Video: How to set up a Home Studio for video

And in addition, all I've done is I've put some Velcro on so I can easily just Velcro over the top of the light. I've done it for all of them. And then this other piece of plastic paper here is a pink colour, and this is really to get rid of, or try to start to get rid of the green that is often you find in LED lights. It's often a green hue is cast. It's often very difficult to get rid of it completely. You can definitely improve it a lot by putting on one of these filters which reduces the green in the shot. And there are different strengths. This is 1/8 strength. I find that, for me, that pretty well works most of the time. And although it can give the shot a slight pink tint, that's easy to correct in post afterwards. But even so, even a slight pink tint is a million times better than a green tint. And I find anyway, those two with Velcro on are great, and I've got them always in a bag ready to go.
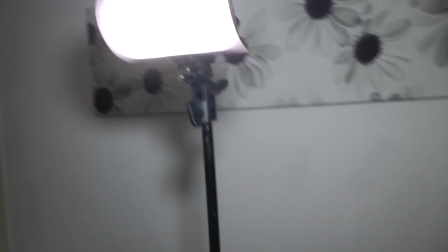So with those things, all of the lights have the same covering, so they're all equal in that regard.
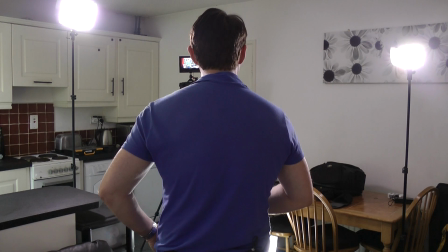So that's the lights. The other thing is regarding the background, etc., of your home studio area. You want to make sure it's tidy at least, and there are a couple of issues here you want to watch, which I've had to overcome in a certain way. Now look, if you're like me and I've got not much choice, I've only got a window here, and I actually like the window, I like looking out in it, and I quite like the background. That can cause a problem, mainly because you're dealing with outside light as well in your shot. So you've not only got to expose for yourself, you may have to try and expose for the outside, or it may well be the outside light will come in and destroy your exposure inside. It's quite strong outside light. We'll have a look at that shortly. So you've got two options.
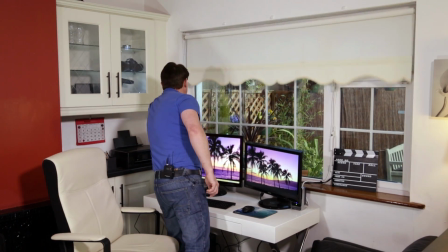One thing you can do is you can try and get rid of the outdoor light. I mean, just using a blind like here, for example, I could just pull this down and that would solve the problem.
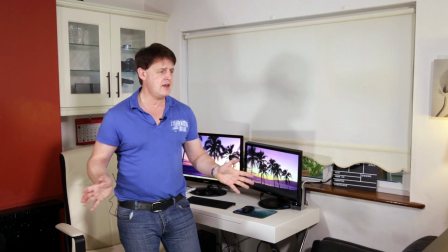I'd only have to expose then for myself and this area here, and that's fine. A lot of people, most people would do that.
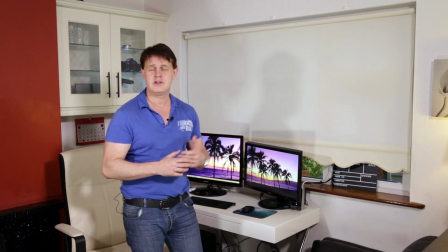I actually quite like seeing the outside as an interest in the shot. So I mean, I would actually leave that open. And to make it easier to deal with the exposure outside and inside, I actually do a trick basically, which is I put on an ND filter. It's like a large plastic sheet, which is slightly dark.
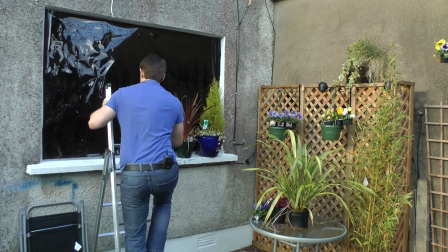It's a ND effectively, which means neutral density, a bit like a pair of sunglasses.
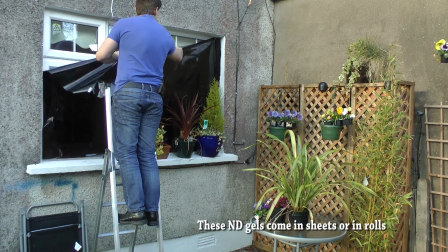And I've just put a little bit of Velcro around there so I can take it up and put it up and take it down in literally a couple of minutes whenever I want to use it.
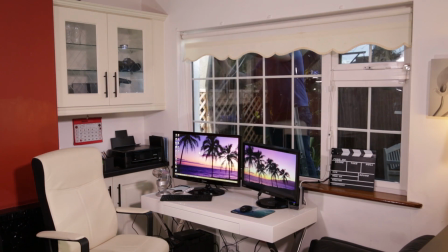And that basically darkens like a sunglass the view from outside. So it could be blazing sun now. It is a little bit late now, so it's a lot darker than it would be normally. But normally this is a south-facing window, so normally sun will be coming in here and shining against the window and the back garden, making it appear very, very bright. And that's always pretty well going to totally overexpose, and it's going to be very hard to get the exposure in here to match it. You'd have to have such a huge amount of lighting in here, it would be almost impossible. So the trick there is just to use one of these ND filters, and as I said, like a sunglass, covering the outside. I've also got set up on the camera itself an LCD monitor, you might see there,
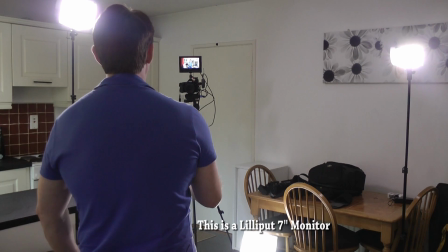just because I'm a self-shooter and it's very handy for me to see what I'm shooting, whether things are in frame, whether it's actually working, what's happening, etc. So I use that a lot. That's actually on a 5D Mark III. On my 650D, you could also, without using that, you could obviously use the screen, the pop-out screen.
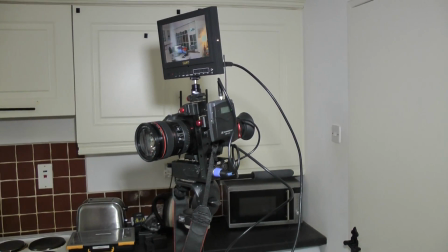I just find this size is quite handy because my eyesight's not fantastic and I can see the whole thing very easily from this distance.
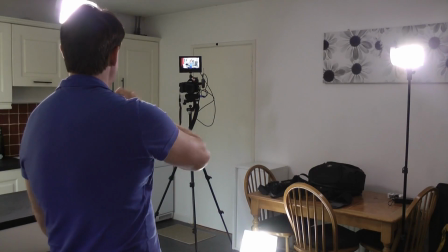Now you can also see the distance between me and the camera. It's a small area, like I said, so I've got the lens on relatively wide to get this sort of shot. I could zoom in a good bit, but I like getting a bit of the background, etc. in the shot as well. I've also got the camera, I try to get the camera sort of just around about eye level or a little bit above, pointing down when I can.
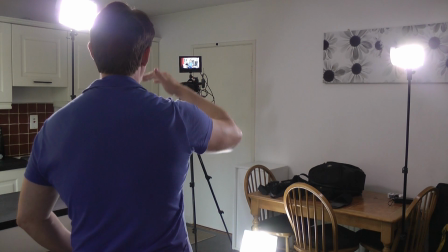Just again, that gives a slightly, I think, a better shot than a strange angle maybe of underneath, which will look a bit weird. Also, if it gets too close to the camera, it can, and using a wide angle, it can get kind of distorted, the look, which I don't like.